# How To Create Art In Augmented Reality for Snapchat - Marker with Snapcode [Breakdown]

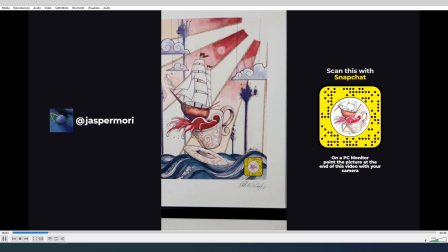Hi, my name is Jasper, in this video I will show you how I did this.
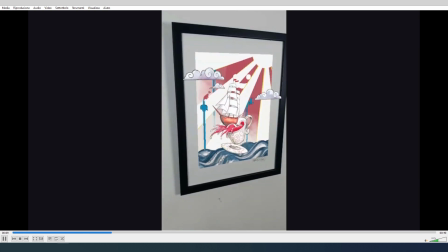This is more a breakdown than a tutorial, but hopefully you will learn something.
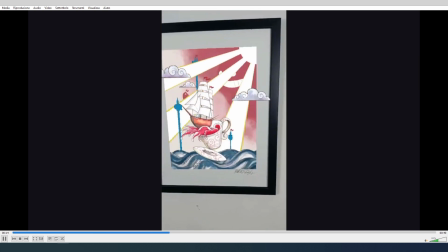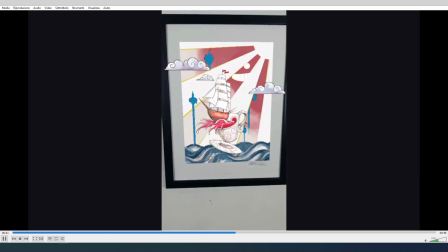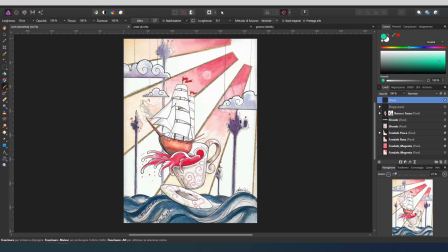I used Affinity Photo, but you can use any photo editing software like Photoshop or Gimp. And then I import all the assets into Blender, because I treated this as a 3D scene and I will show it later. Now, the main goal for me now at this point is to separate all the assets.
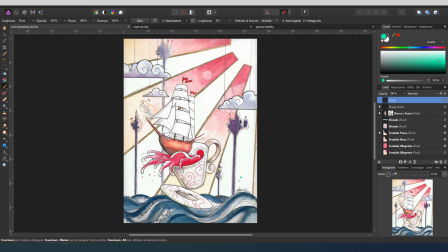So as you can see, I try to separate the foreground, like here the sea with the boat or the ship and the cup. Then I have the sun, the clouds and these towers. So I started separating the background, as you can see here, and I just painted this.
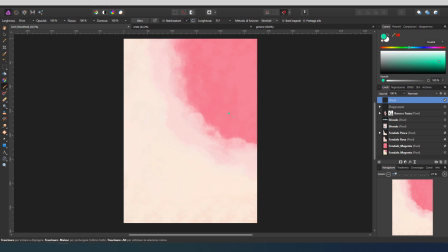And I separated also this background in three different layers. So I have background layer is level 0, level 1 and also level 2 here.
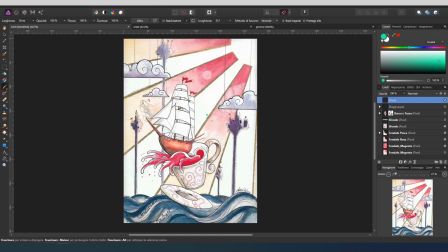So then I separate like this ship with the cup. And I did the same for the clouds and also the sea.
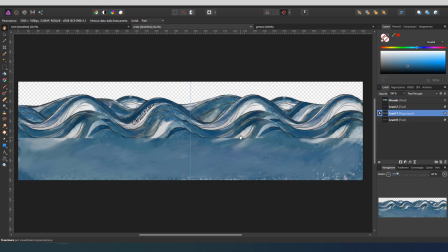So here I also separated the sea in three different layers. As you can see I have level 0, then I have level 1 and also level 2. This will help me to create that parallax effect.
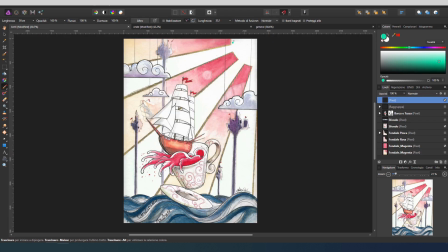Then after this, I imported all these 2D textures into a single texture like this one.
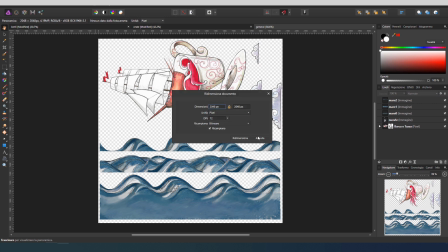This is 2048 by 2048 and it's actually the maximum value you can use, maximum size.
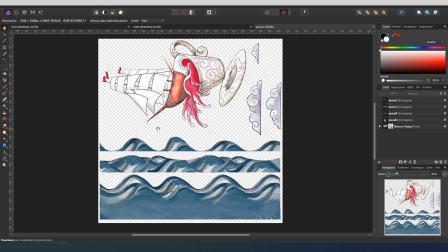And for this I use a PNG texture because I need the transparency and you will see later in Blender how I use that.
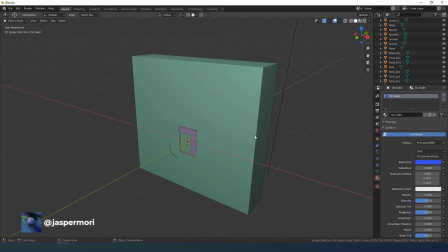Here we are in Blender and this is the actual scene I imported into Lens Studio.
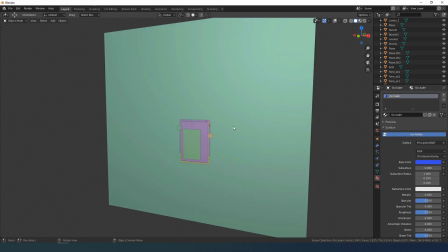Now it might seem confusing but it's really not, I just explained everything.
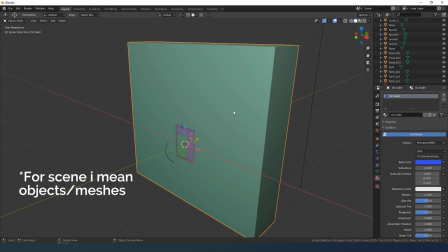The main box is a container where you place all your scene and if you apply a transparent material inside Lens Studio, you can give that illusion of like a portal or a framing. You will see this later.
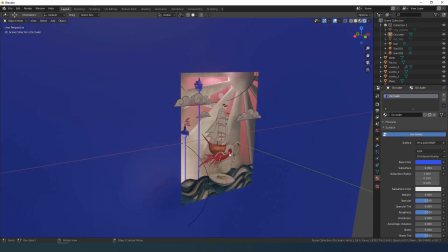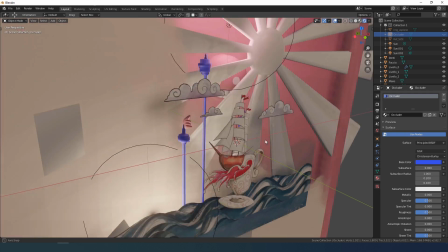So we have 2D planes like this and also 3D elements.
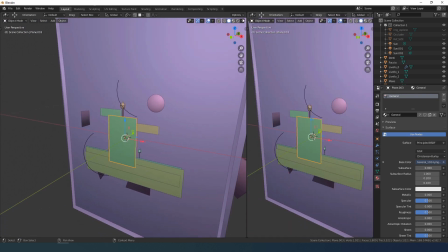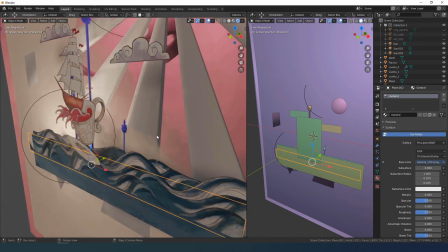These are basically just the textures I created inside Affinity,
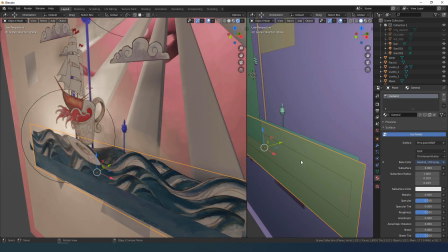I just separated them so I can create that sense of depth.
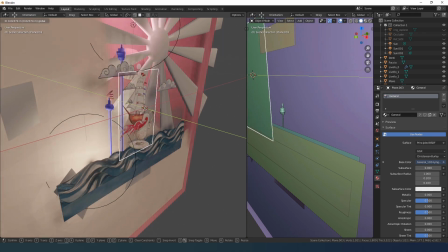When you import them you can just move them around inside also Lens Studio or here in Blender and
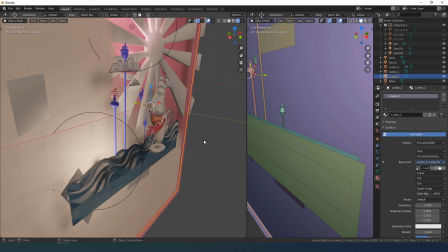the more you separate them and the more you move along the axis the more you can create that parallax effect.
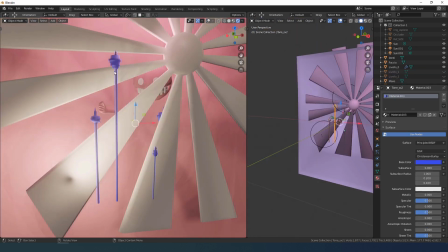Here we have the 3d elements, we have the towers,
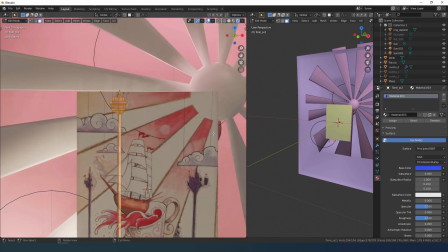I just modeled them using the reference image.
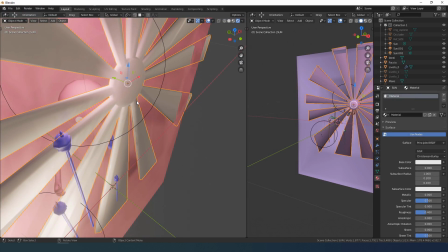Then the sun, it's basically a uv sphere and I will show you later how it did this but it's really simple.
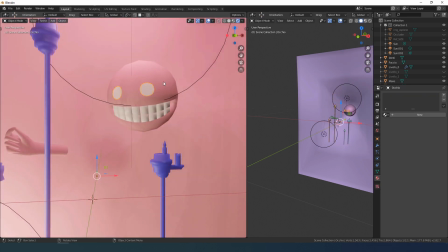Behind that we have this face.
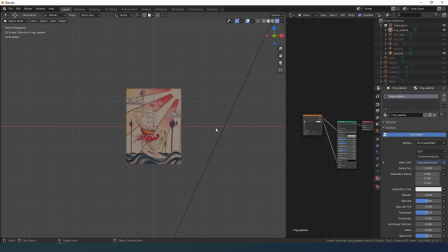So once you imported your image, you can press 1 on the numpad and use this as a reference. If you press Shift A, you can add a mesh, we add in this case a plane.
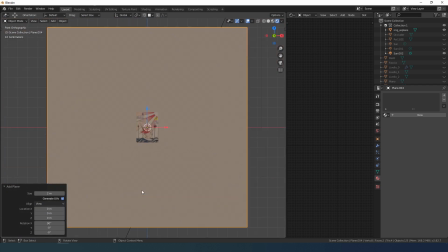Align with the view, so you have this plane here and you can just reduce the size.